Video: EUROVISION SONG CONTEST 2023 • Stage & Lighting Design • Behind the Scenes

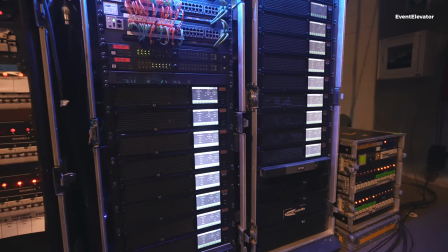Other than that, it's making the network and the patch reliable and standing up for the rigours of the operators. That's probably been one of the biggest challenges we've had for still. Tim and I work together quite often, as he does with NEG Earth. and from the start you can tell that Tim's been very passionate about this project so it's been easy to follow his passion and his excitement. It's been really good, we've worked together for quite a number of months honing down the spec,
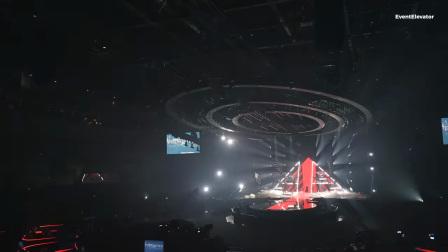making sure he got the lamps that he wanted to make the show work but also kind of worked in a budget-friendly position. Even with Eurovision we have budgets yeah so it was good I'm happy that Tim has got a good balance of kind of key highlighted fixtures and also kind of workhorses that that can that are more budget-friendly that fill the fill the black spots I think the way the lights are integrated around
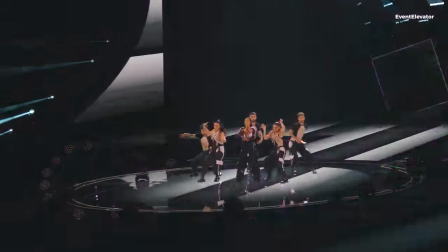around the set is really really clever there's a few areas in particular that I quite like the the revolving doors on
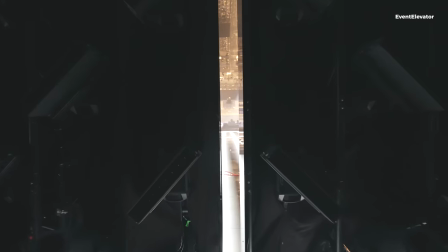one side you have video the other side you've got a big wall of lights and then behind that is another wall of light so that kind of gives Tim and the creatives three options of content to deal with for you know back of shot the lights on the back of this the screens was quite a challenge to to
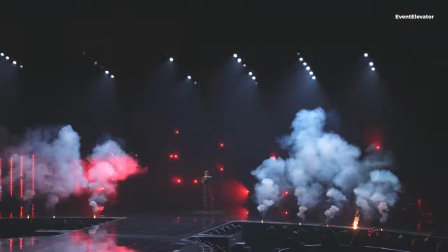to work we had to make sure that the the distribution of weight was finally balanced with the screens on the other side so that the screens
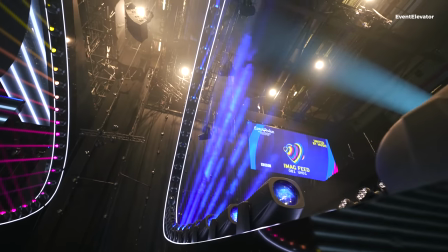can track down and back up the stage there's lights in all corners the these arcs we have these two arcs either side of the stage
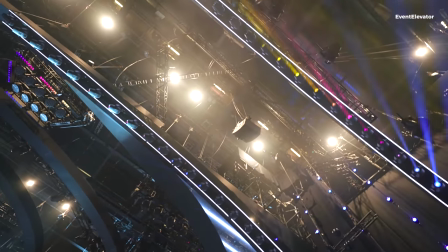with with really bright beam fixtures on which kind of really give Tim Tim and the guys a real punch and I think they kind of give give a good a really good distinctive look to the show these
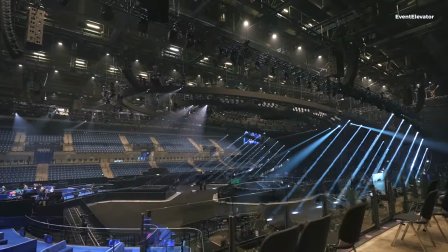lights that you can see sweeping up into the audience were at the arcs the
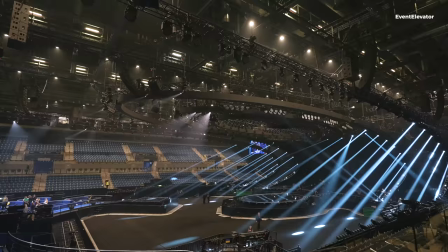fixtures on the arcs which are the clay packy sharpie X frames they're
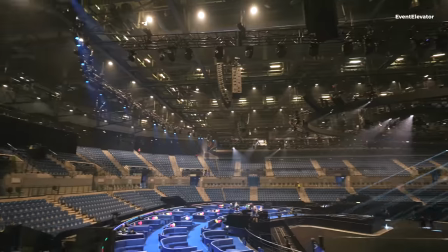kind of a really punchy fixture and do a lot a lot of the big looks for Tim up here you might be able to see all
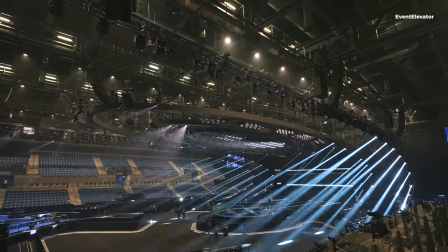these big LED fixtures just facing out these are these are supplied from Ayrton they're a Ayrton Zonda 9 fx fixture
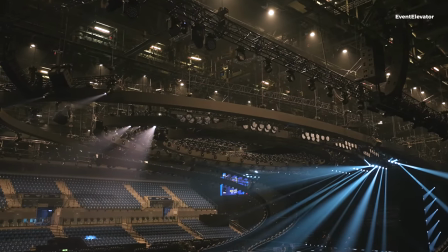i think we've got 90 of them up in the rig they're all on uh on what we call the Zonda pods
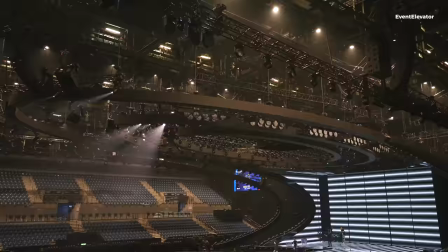10 10 Zonda pods which all move in individually which again kind of give a load more dynamism to to the lighting design.
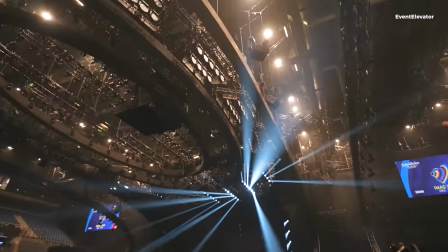The shape of them are inspired by the Stavoda.
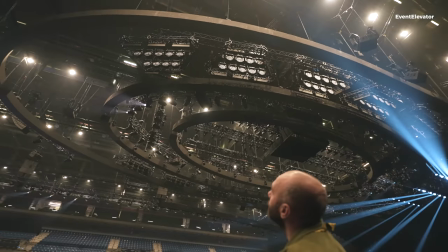So on them there are one, two, three, four, five, six, seven, eight, nine, nine Zonders and seven FR10s, GLP FR10s.
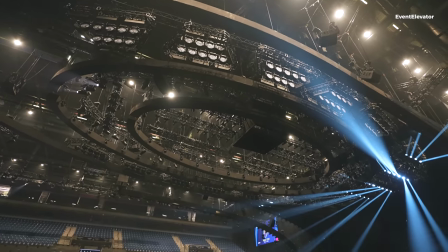Each of them all move individually and they completely encircle the stage. So Tim's used them throughout various parts of the show.
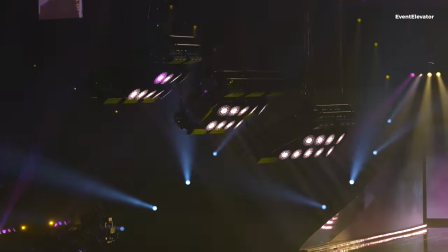And I think they offer a really good option for him. They look great.
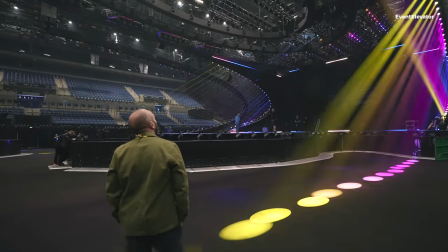The Zondas themselves are a brand new fixture from Ayrton and really punchy, really bright and quite versatile fixture.
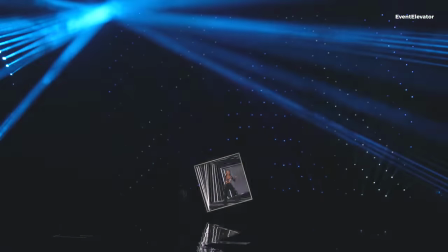There's several eye candy parts into this show.
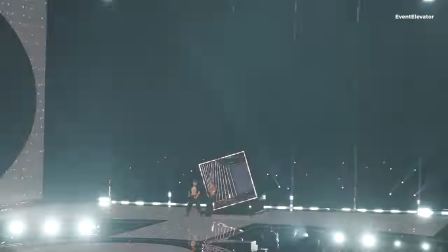There's obviously the Robey Tetra wall which is you know almost 200 tetras on the back of the doors but I wanted to have a little bit of me in the show as well so we made these ten lighting pods which are trapezoid shaped pods which are kind of a, we call them the Svoboda 3000 so So everyone knows the Svoboda pod light, which I've always loved.
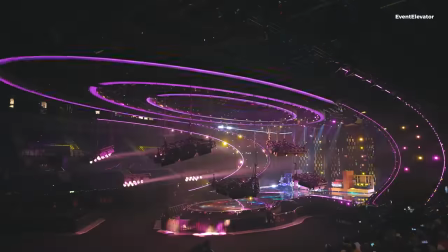So we've made our own version of those using nines on the nines to make a huge looking pod edged in FR10s.
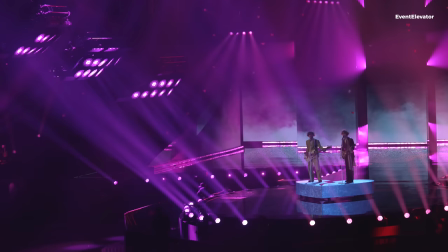And it was my dad that got me into design, my late father.
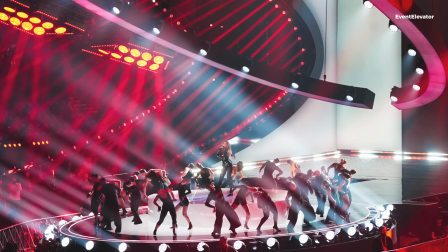And he showed me a book about the set designer and lighting designer Joseph Svoboda. And that was always at home when I was a kid and I used to read it.
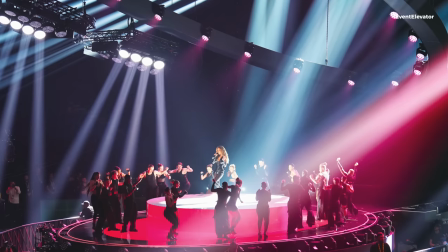And so he got me into lighting in the first place. and as a little nod to him, I created these huge swobodapods that fly in during the show.
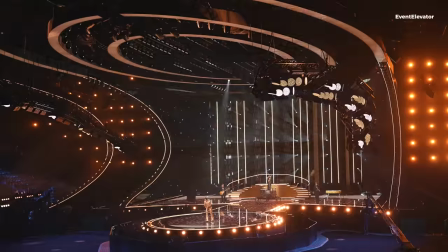The whole set wraps around all the performers and then when you come out to the oval stage you get huge depth.
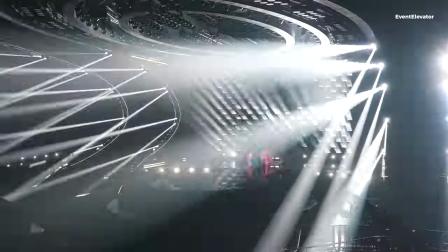Around the edge of this B stage here are a bunch of roby
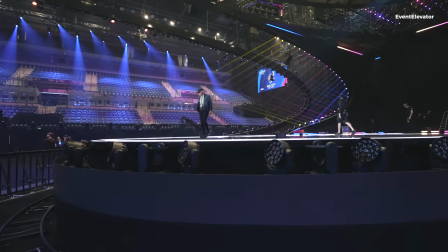spiders of which we have 22 of them rigged onto the Wahlberg lifting columns.
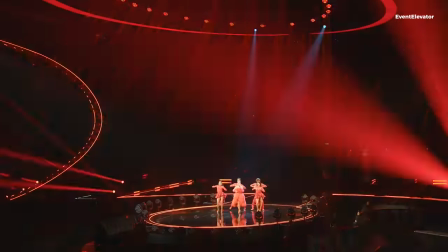So at any given time they'll lift up to various heights which again just gives another
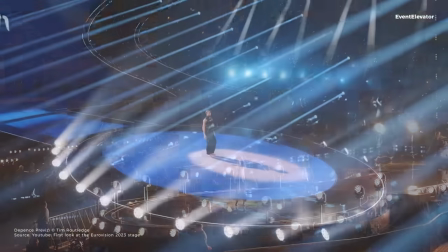bit of dynamism to the rig and gives Tim more and more options.
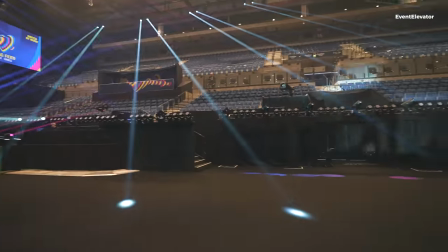We've got lights wrapping all the way around the arena so again when the camera pans out for the audience shots
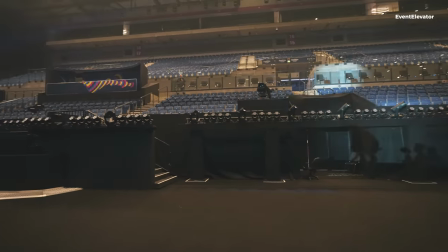Tim's completely covered with lights over the top of the heads and there'll never be a black spot in the crowd hopefully.
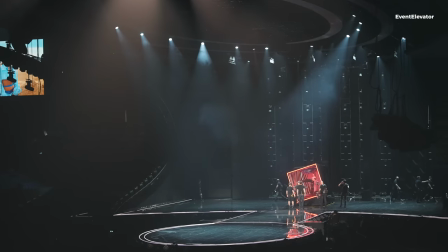The screens there behind us, the five screens are supplied by CT Creative Technology and they're on a tracking system so they can move
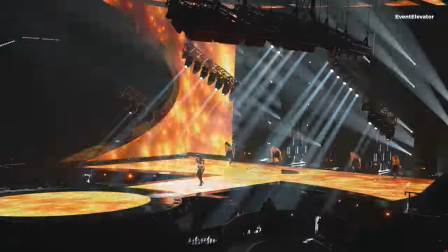up and down stage they can also spin and when they do spin they reveal a wall of
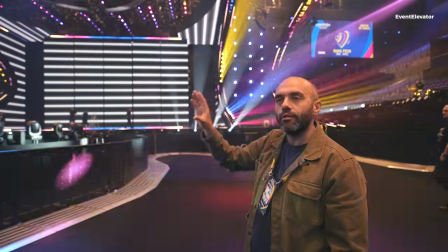lights on each on the rear of each screen we've got a number
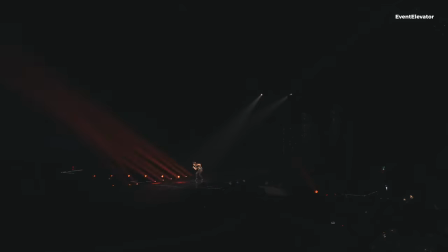of roby tetra x fixtures supplied by roby
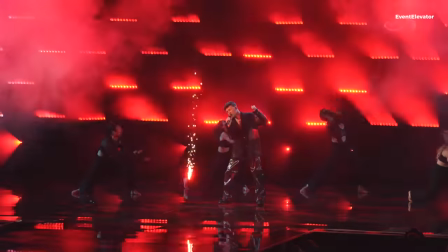so again gives tim more flexibility within the rig he can have the screens he can spin them he can have a wall of lights or
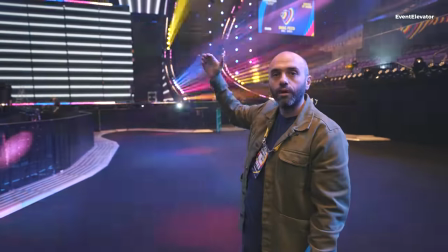he can even move them and reveal another wall of lights further of that behind.
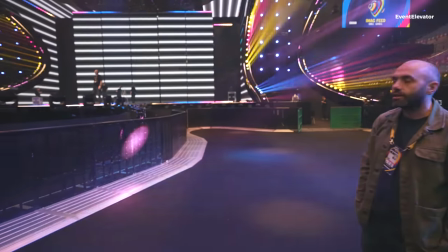We did a test build of the screens and the lights before we came to site over in Belgium.
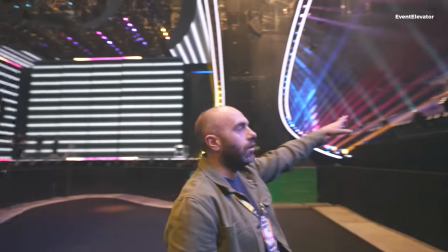We've also got, along these goalpost structures,
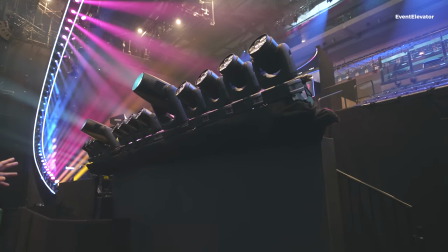Ayrton Kariefs and Roby Leadbeam 150s which do a great job of just kind of again filling up the beams along the arena.
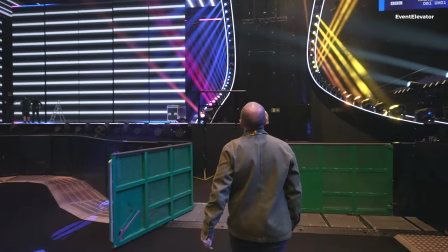This is one of the arcs, each with approximately 50 Sharpie X-rayings built into it.
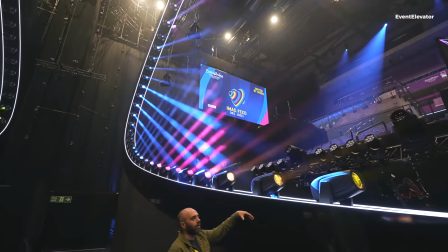The arcs were custom-built by the set company to allow us to mount the fixtures in either side of the LED tape.
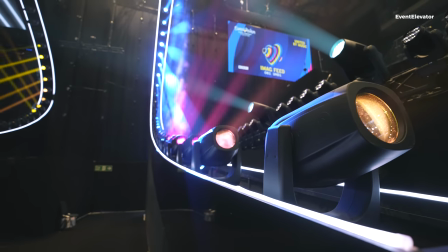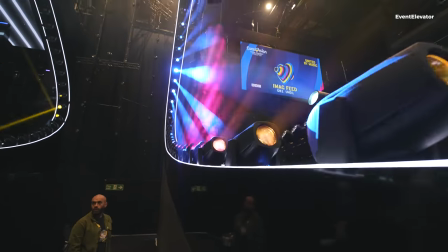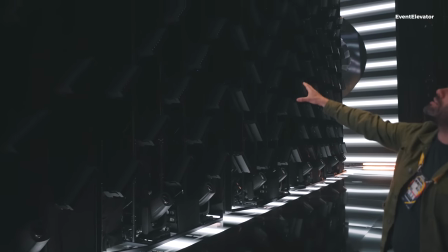So here we are on stage and this is the wall of Robie Tetra X's I was just explaining which live on the rear side of the the LED
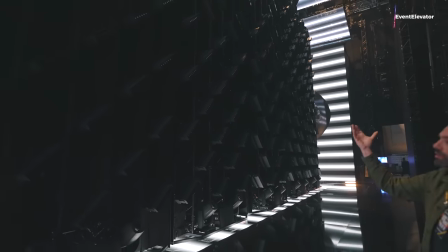screens so there's five separate walls of these which which can spin so when the screen when the columns spin they can reveal reveal the lights
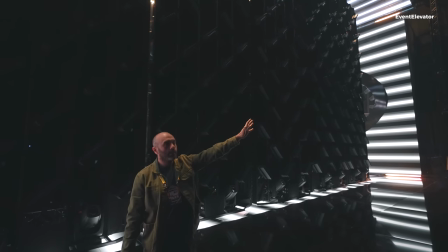and also when they open up we have another wall of lights here clad with Martin
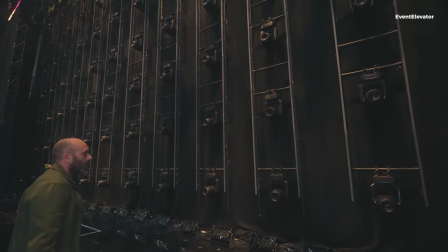Skeptron and Robie paintings the paintings do a really good job of cutting through and
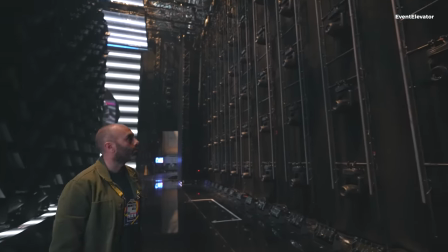giving giving Tim a real big beamy look from from upstage but
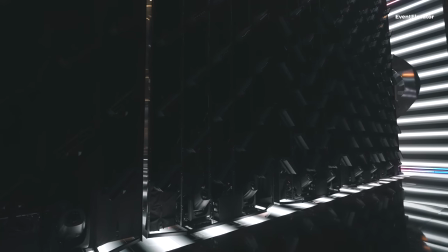yeah these these are really interesting idea and part of the design
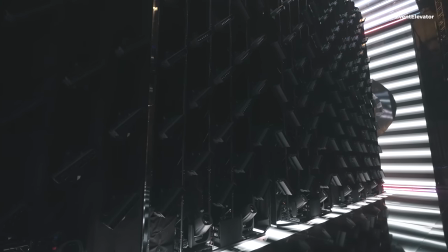that I really, really like. We sent a load of equipment over to Belgium before we came to site so that we can test hang one column
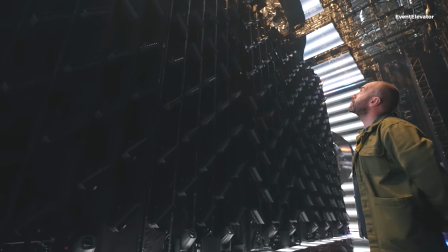just to make sure that the weight distribution of each column was correct so that the column itself can travel along the tracking truss.
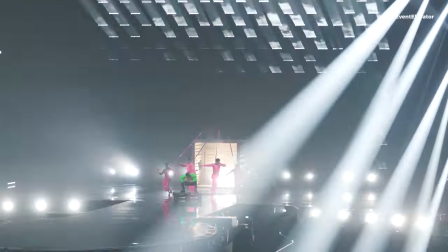And it works quite well. The Roby paintings are a really great fixture.
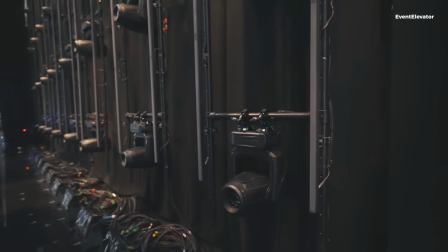yeah you'll you'll you'll see at various times just when even when the doors are the doors
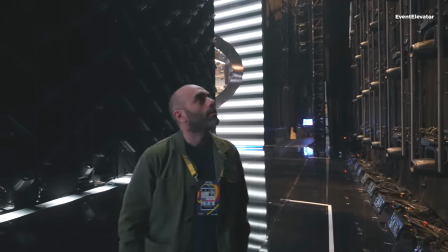are closed like this you can see them punching through and I think they're I think they really do a good job yeah I
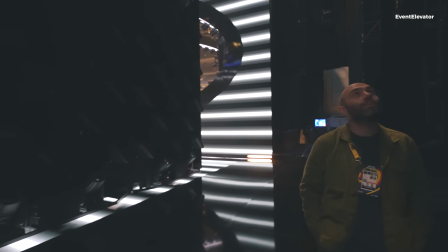mean everywhere you look there's lights we've managed to we've managed to cram lights in everywhere
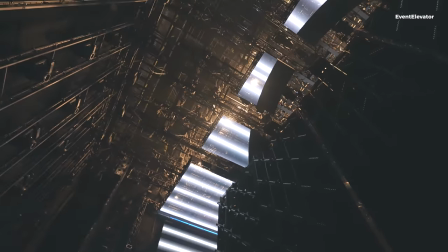even even above the the LED ceiling up there
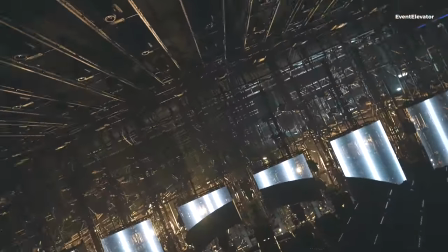there's there's a big finger array of clay packing unicos which
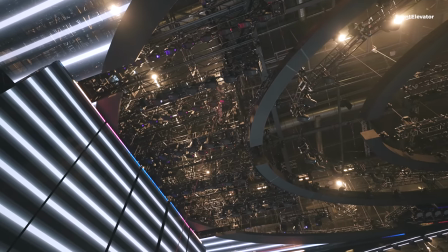which were the first things to go in the last things to come out just through the nature of the of the build really but
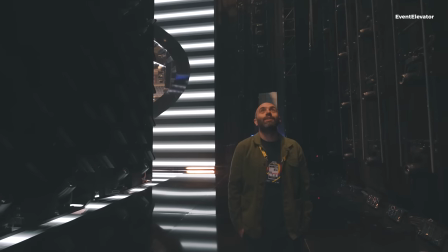yeah I mean we've managed to get lights everywhere that's your vision
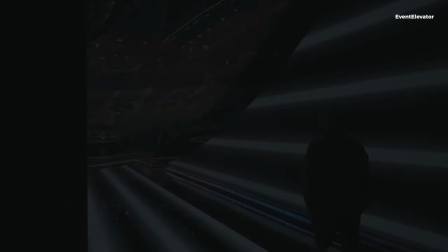yeah here we are on the stage gives you a good idea of the of this
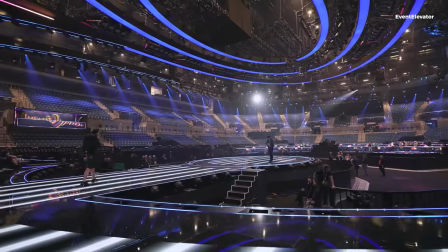of the scale of the setup this is kind of the the main stage system as we say in between the
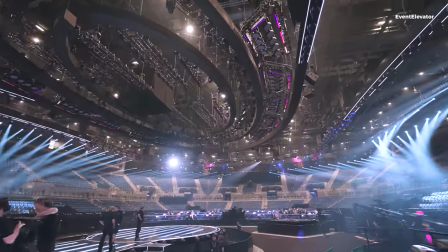ovals. You can get a clearer view of these Zonda pods now, like I say each clad with the FR10s and the Zonda 9 FX.